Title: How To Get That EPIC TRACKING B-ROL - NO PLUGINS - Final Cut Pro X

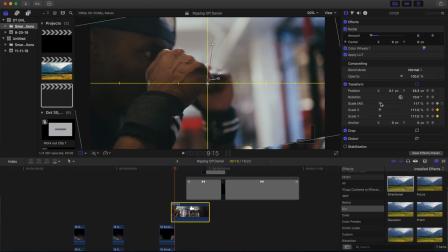We're gonna go to the beginning, we're gonna go frame by frame, and we're gonna zoom in so that the clip fills the frame.
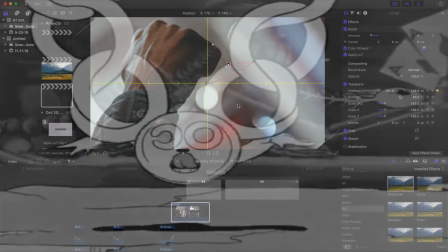And we're just gonna repeat this for the whole clip. Now after those keyframes, it's looking like this. On this next shot, all I did was zoom in and do a slow zoom out. So I start around
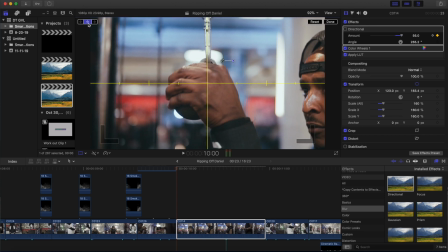160, center up the hand, hit your keyframe, go all the way to the end of the clip, and let's say we ended at
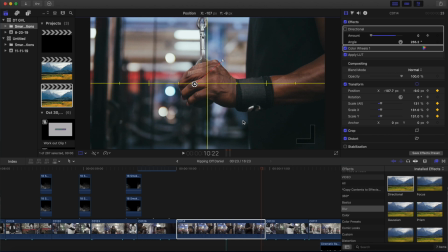130 to give us room to keep the hand right in the center. Now we're looking at something like this. And you can add a little stabilization to it to smooth it out even more. So now those 2 clips look like this. And it's pretty good. Let's add a little bit more flair to really drive home that impact of the hand punching the bag to help transition into the next pull down shot. So what we use for this is a little bit of fog, but I've colored it and I've speed ramped it to make it look like particle effects.
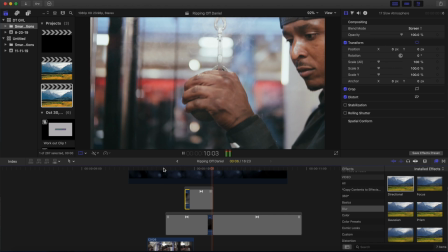So it almost looks like dust coming out of the bag when it hits. And the remaining fog helps carry that motion down when he pulls.
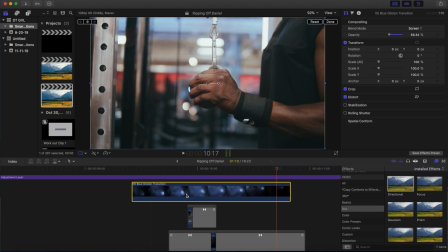I'm also gonna add another lens flare that I used before, and all this is linked in the description. Just mess around with it, play with it. It's not an exact science because these work differently with every single clip. Also, to really drive home the impact, sound design is key.
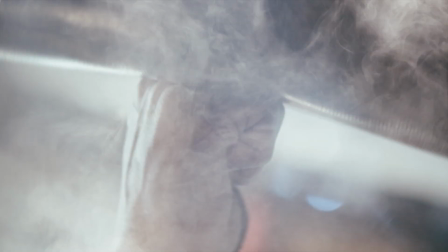This is it without sound design. If you feel like, And this is it with. if you feel like, Just by the sound, it feels like a lot more energy is behind that punch.
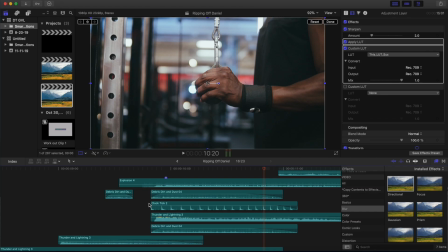So for that sound design, I actually used everything in Final Cut. So I'll scroll through here and you can see what I used.
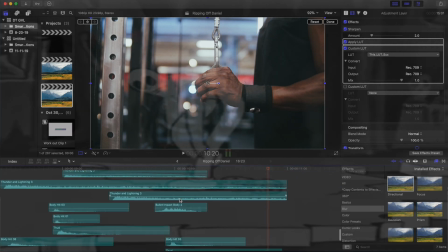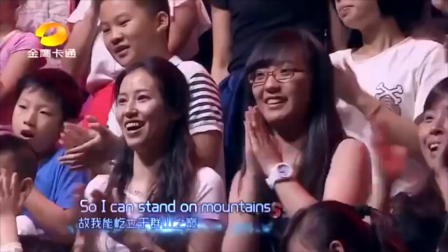Oh yeah!
Alright guys, so that's about it. Those are the 5 clips different techniques manually, no plugins. We don't do that here. That's a plugin, buy plugins, dev on them plugins. We do not need that. We do not know that. We don't understand what that is. No plugins here, all natural, just like I said. Anyway, super easy, super fun. Just make sure that you nail those camera movements. That's the most important part about life, getting those camera movements. Yeah, so tune in next time when I show you how to fold a hamster while riding a unicycle.